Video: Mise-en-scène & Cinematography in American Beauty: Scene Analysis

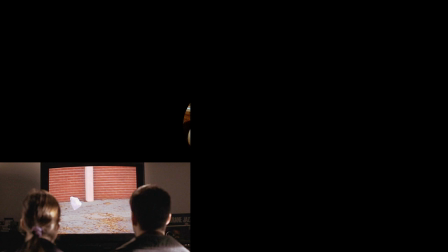0s So, yeah, I'm sure you can understand our need to cut corners around here.
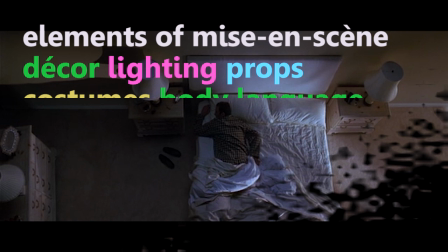4s
In this video, I'll use two scenes from the movie American Beauty to demonstrate a few of the cinematic techniques filmmakers use to visually tell a story.
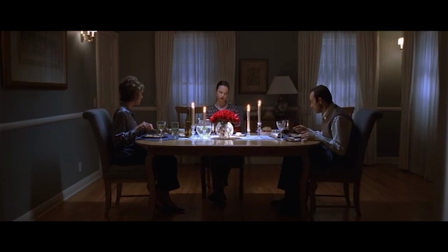14s
At the beginning of American Beauty, the main character Lester Burnham is disillusioned with his life. At home, he and his wife hate each other, while his teenage daughter cannot stand either of them.
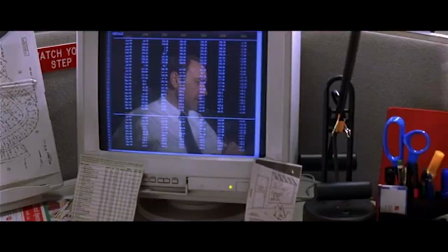27s
At work, he is stuck in a boring and meaningless job writing for a media magazine.
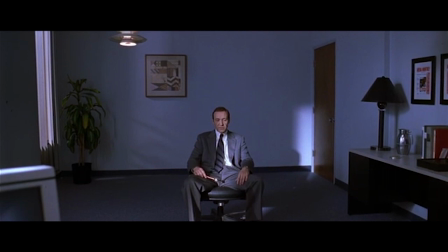33s And in a way, I'm dead already.
The first scene we will look at appears early on in the movie.
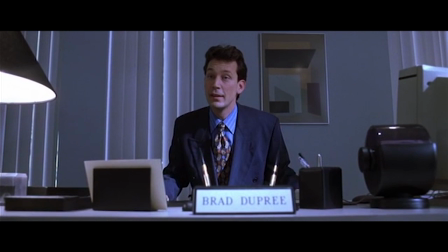41s
In this scene, Lester is meeting with Brad, his company's new efficiency expert.
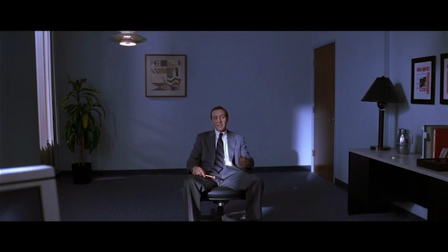46s
Brad is telling him that his work is not up to standard and that his job is at risk.
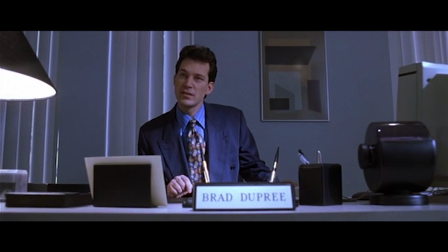52s I'm trying to level with you. This is your one chance to save your job.
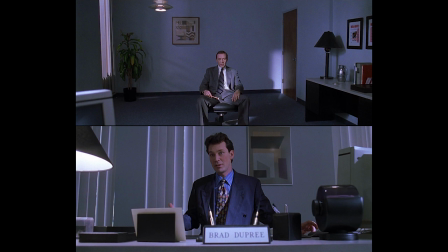57s
What's interesting here is how differently the two men are presented. Let's look at Lester first.
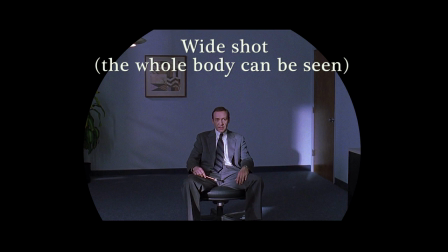63s
As this is a wide shot, Lester occupies a small portion of the frame, and because this shot is also a high-angle shot, he looks even smaller.
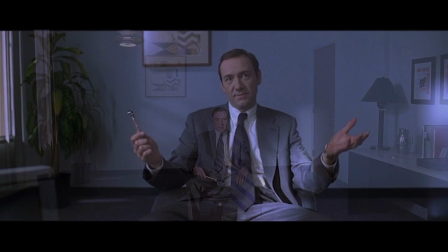73s
He is in the middle of a mostly empty room, totally exposed.
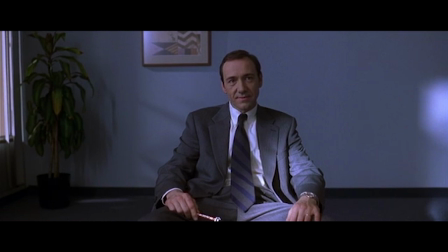77s
He is slouching in a chair, his body language sending a message of weakness and resignation.
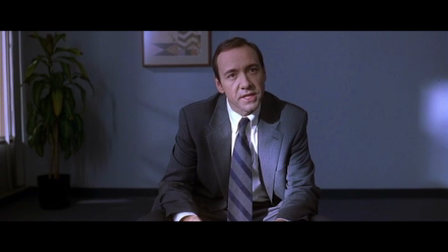84s
And his facial expression shows his exasperation and frustration.
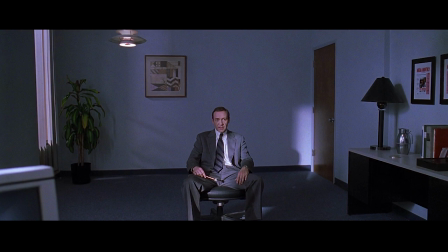89s
In terms of decor and lighting, the room itself is ugly, utilitarian, dimly lit, poorly decorated, and awfully dull and grey. Behind Leicester, there is a dying potted plant stuck in a corner and a painting that is too small for the wall.
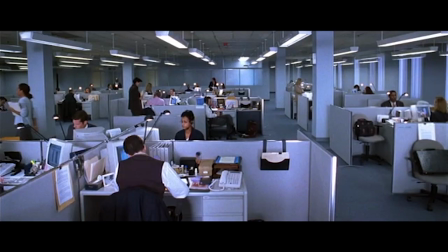105s
The ugly decor reveals what kind of company Lester works for, one that sucks the life out of its employees.
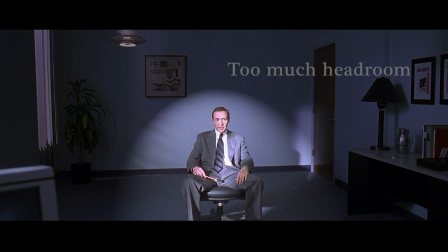114s
In terms of composition, the framing of the shot is ugly as well. Lester is positioned in the centre bottom of the frame, which is a strange place to put the main subject.
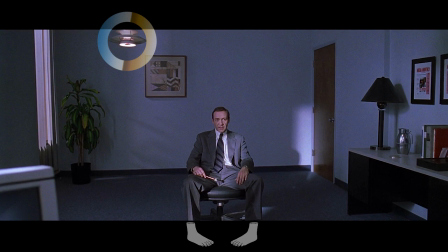123s
There's far too much headroom above him. His feet seem to be cut off, and above him, a ceiling light juts down into the frame. It's an ugly shot in an ugly,
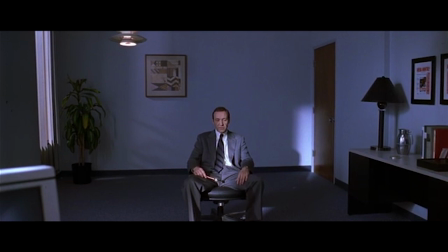132s
dark room. a kind of visual manifestation of Lester's dissatisfaction with his empty and meaningless life.
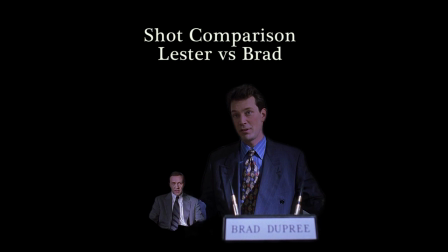140s
Now, let's look at Brad. Here the shot is a mid-shot. Brad occupies a large portion of the frame.
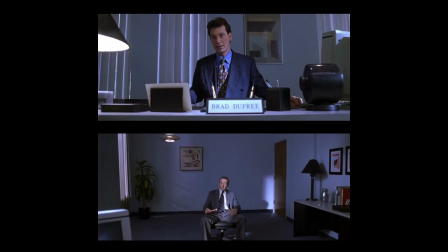150s
The low-angle mid-shot emphasizes his position of power, especially when juxtaposed with the high-angle wide shot of Lester that we just looked at.
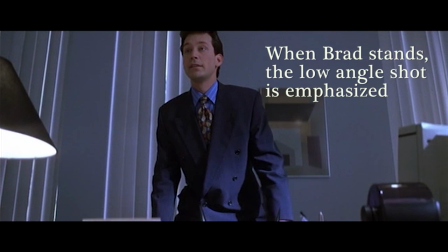159s
Visually, Brad is presented as being dominant. his posture is straight, he is younger,
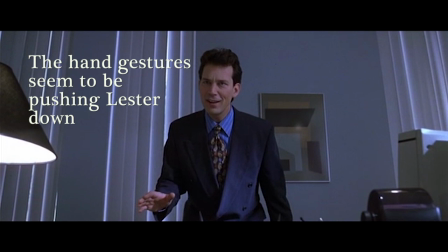164s
he is dressed more fashionably, and his facial expressions reveal smugness and contempt.
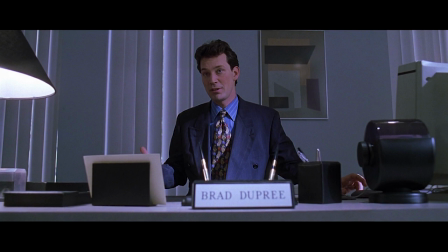170s
Behind him, the vertical Venetian blinds create a visual pattern that calls to mind the bars of a jail cell or cage.
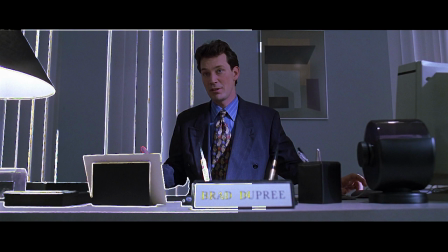178s
To Lester, his job is like a prison. And note the props around Brad, his desk, his large, brightly shining nameplate,
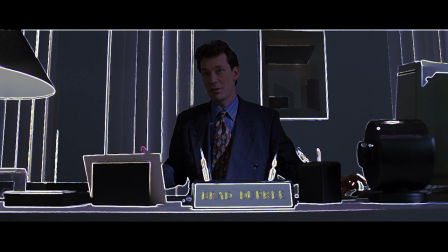187s
the gold pens, the picture and its frame, the Phoenician blinds. Almost everything is straight edges, angles, and points.
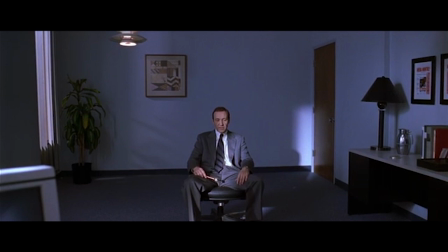196s
Everything is hard, sharp, threatening. In short, the visual elements in this scene work together to emphasize three things.
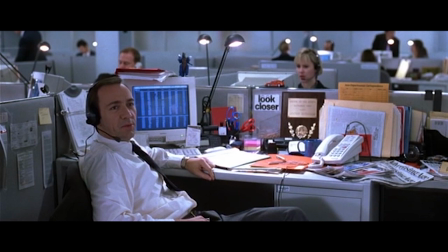205s
First, Brad's dominance over Lester. Second, the soul-destroying nature of their workplace.
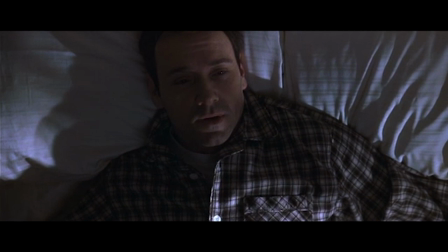211s
And third, Lester's hopelessness and vulnerability.
Exactly.
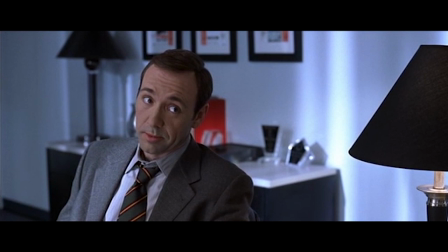218s
Midway through the film the two men meet again. By this point in the movie Lester has decided he needs to make a change.
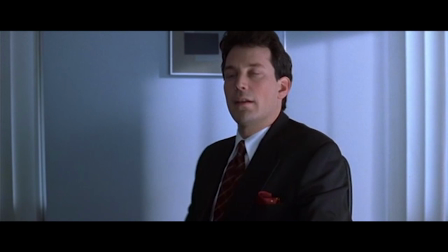225s
In this scene Lester is quitting his dead-end job and blackmailing the company into paying him off.
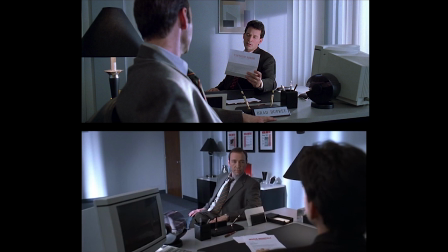249s
if you compare these two reverse angle shots you will see that brad is no
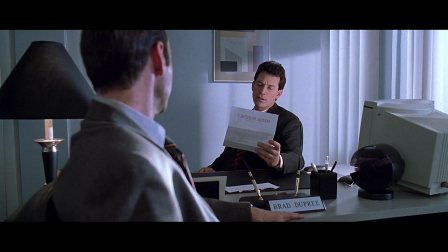254s
longer shown to be dominant in the shot over lester's shoulder lester
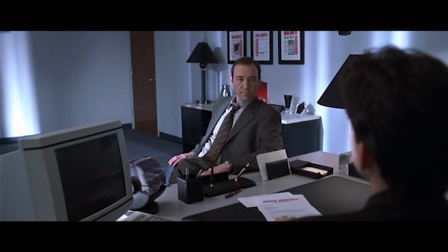260s
seems to be looking down at brad and in the shot over brad's shoulder brad's head is out of focus and slightly off screen brad is no longer
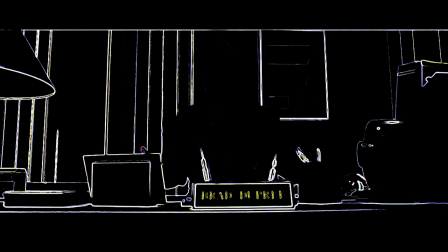270s
so important no longer so powerful and all those sharp edges the pointy gold pens the massive nameplate,
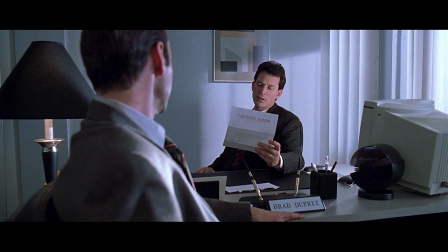277s
those have become small, unremarkable pieces of stationery. They no longer pose any threat.
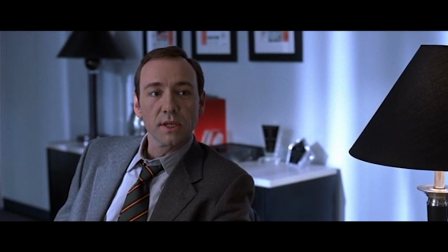285s
Lester's posture is now relaxed and confident. He is in control. The room is brighter.
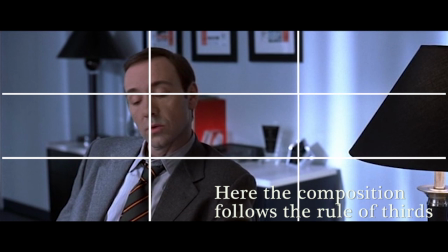291s
Lester is no longer trapped in gloomy darkness.
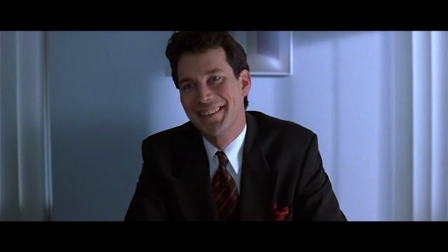294s
The shots are now more attractive in terms of composition and framing, and this also reflects Lester's more hopeful mindset.
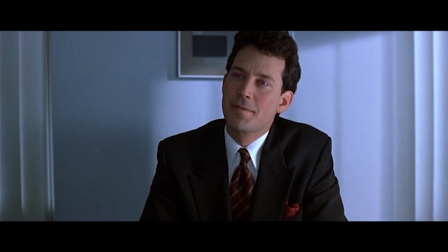302s
He is changed, and these changes are shown through the use of a variety of cinematic techniques.
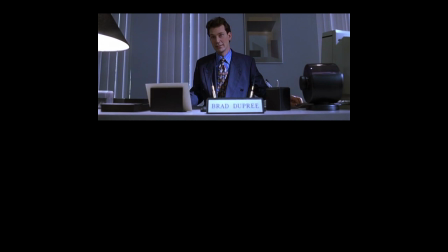307s
In the first scene, these techniques highlight the power differential between Brad and Lester and show Lester's disappointment,
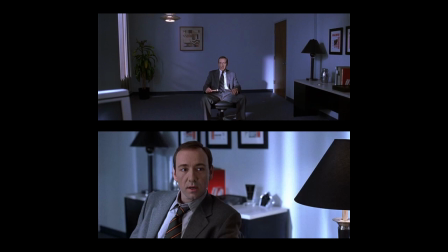315s
frustration, and vulnerability. In the second scene, they show the extent to which Lester has become more hopeful and confident.
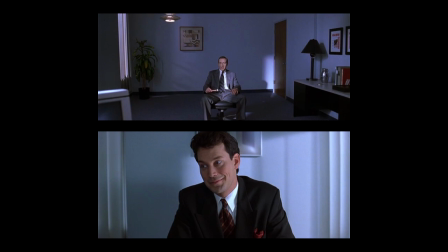323s
In this video, I've only mentioned some of the cinematic elements related to mise-en-scene
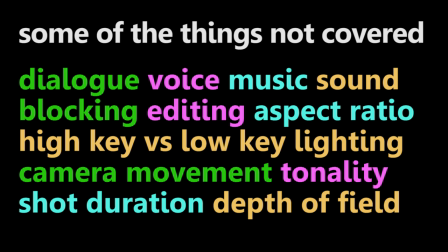329s
and cinematography and haven't mentioned things like dialogue, editing, sound, or music. There is a lot more to discuss when interpreting a scene,
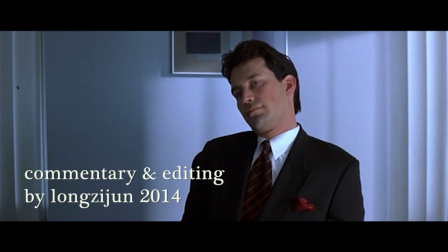338s
but hopefully this video can help you better understand how different visual elements can work together to help tell a story.
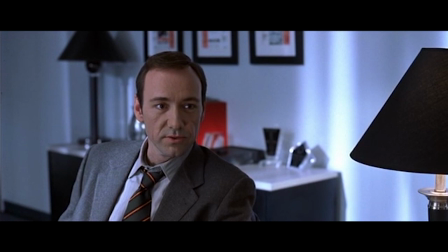349s Nope. I'm just an ordinary guy with nothing to lose.